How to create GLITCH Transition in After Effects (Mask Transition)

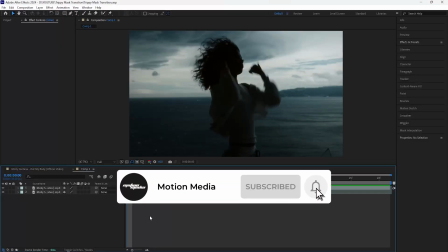Yo, what's good? Welcome to the channel. In today's video, I'm going to be breaking down how to create this mask transition.
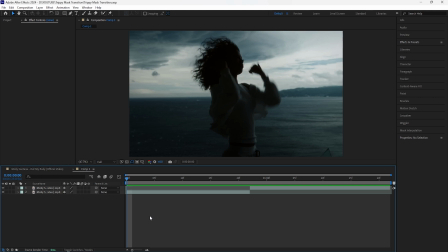It kind of looks like a glitch transition where we have a bunch of one framers and we have these really fast cuts in order to create this really cool transition.
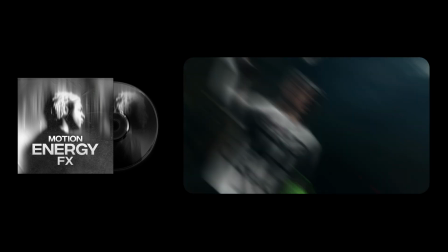I also want to let you guys know that I just dropped my first editing pack. So if you guys would like to further support me and check that out, I'll have a link to that in the description down below.
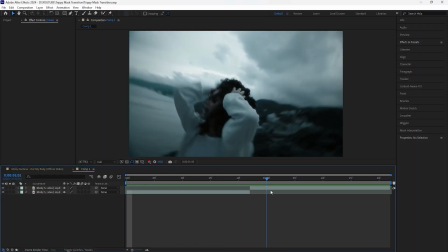But with all that being said, let's get into the video. So here in After Effects, I'm going to create a transition between these two clips.
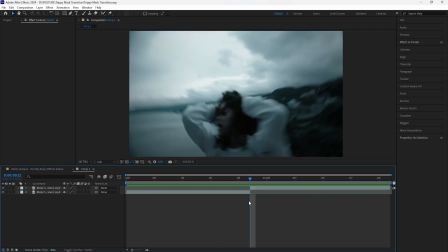And the first thing we're going to do is go to where the cut is between your clips, and I'm going to go back 6 frames.
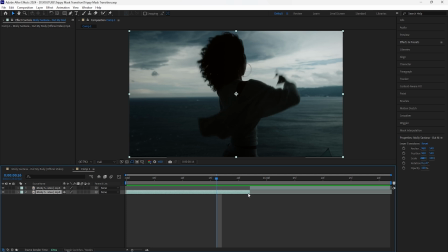These cuts are going to be really fast, and what I'm going to do is click Control Shift D in order to cut that layer, click page down in order to go forward 1 frame, and I'm just going to cut that layer so we have an empty composition, so it's just a black screen, and then go forward 1 frame or go forward 2 frames from the cut.
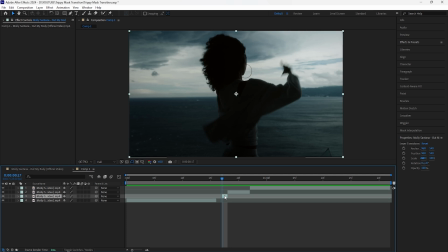Cut the layer again. For this layer, I'm going to add an effect called mosaic. So once I add this effect, it creates that really pixelated look. For this layer, I want it to have that really low quality look. So for the horizontal and the vertical blocks, I'll increase both of that to 200.
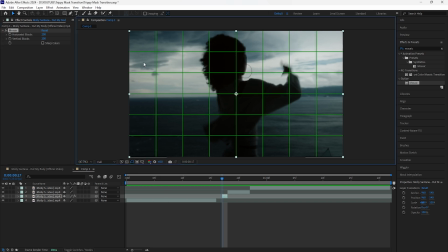We're going to then mask out a part of our layer. So I'm going to turn on the proportional grid and then grab your rectangle tool, mask out the upper part of your layer.
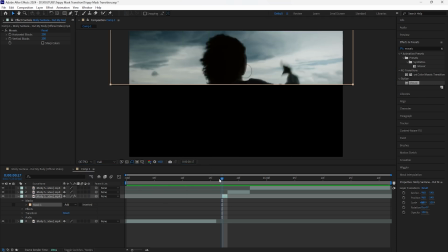So I'll just mask it out like that. After doing that, we're going to go forward 1 frame from the cut, and then we're going to cut this layer again.
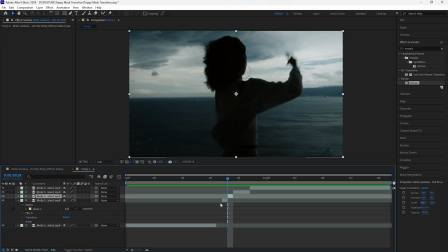For this layer, we're going to add a few effects in order to create a different look. For the first effect, let's add a noise. Increase the amount of noise to around like 25%. Then we're going to add a tritone. And for the tritone effect, I'm going to change the color of the midtones. Because this video is already pretty blue, I'm going to change the color of the midtones to a blue color.
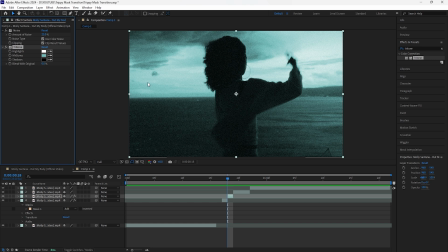So I'll change it like that. And then for the final effect, we're going to add a curves.
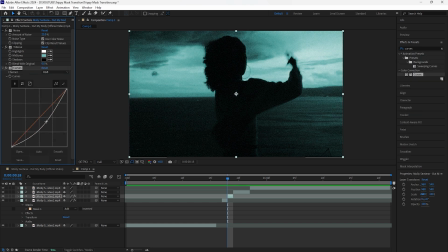For this effect, I'm going to drag down the midtones because I want this part of the footage to feel a little darker.
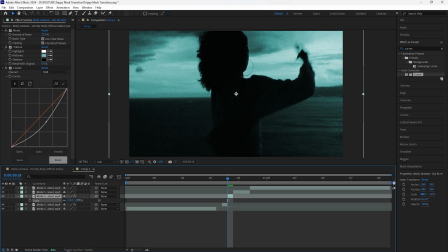Then open up the scale of this layer, and I'm going to increase that to 120% because I want this layer to have kind of like that zoom in effect.
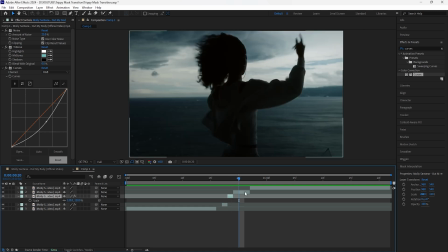But once we play it, it's going to look a lot better. Go forward 2 frames, cut this layer. And for this layer that we just cut, I'm not going to add any effects. What I'm going to do is just mask out the bottom part of this layer. So grab the rectangle tool and just mask out the bottom part.
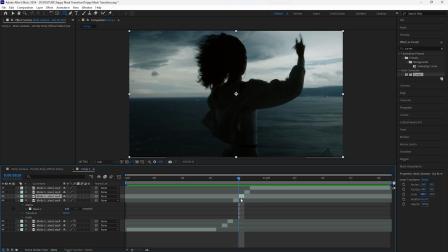Let's go forward another 2 frames, cut that layer. For this layer that we just cut, I'm gonna just delete that one so that we have a black screen for this part of the clip as well. And then for this next layer, I'm just gonna leave this one as it is. So now when I play this, this is what we have so far.
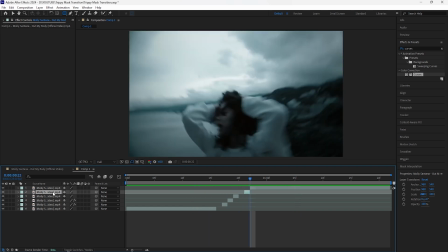The final thing I'm gonna do to make this look even better is add a flash effect.
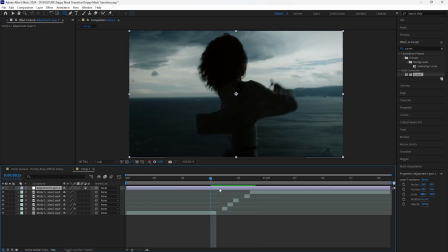So let's create a new adjustment layer. Cut this layer right before the first cut of the first layer or the first clip. So just cut this layer right there, and then we're going to add an exposure. For this effect, let's really increase the exposure because we want to create that flash effect.
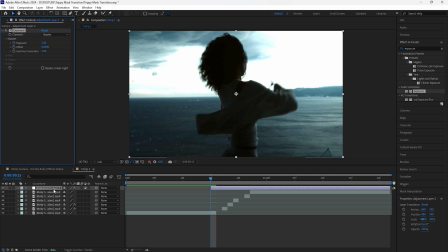So I increase that to 2, and then keyframe that at the start. Click that layer, click U to reveal the keyframes, and then go to where the cut is.
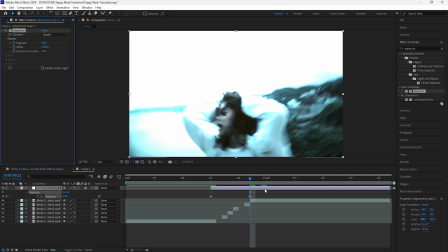Increase the exposure again, so I'll increase that to around 4. And then I'm going to create that effect where it gets really bright and then it gets dark again.
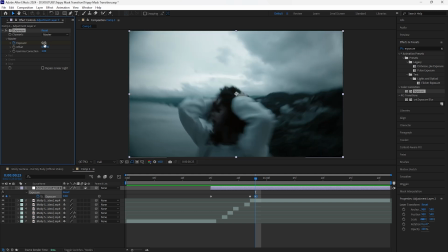So go forward 1 frame, keyframe that to 0, and then go forward another frame, keyframe that back to 4.
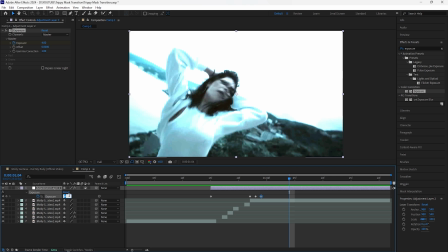And then let's go forward 5 frames, keyframe that back to 0. Easy ease all of these keyframes.
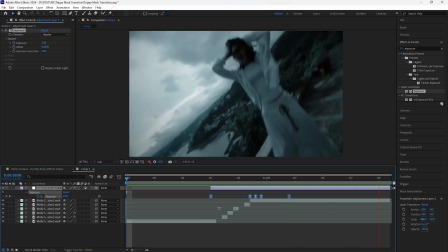This is how the final transition looks like. So by adding that flash effect, it makes it look even better. And this is the final look for the transition. Like I mentioned before, if you guys want to check out my editing packs, I have a link down in the description.
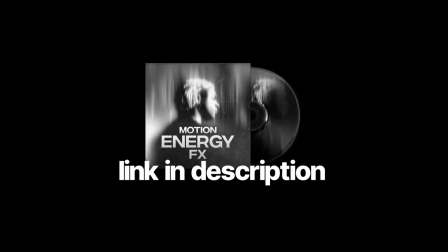Thank you for watching. I'll see you guys in the next video.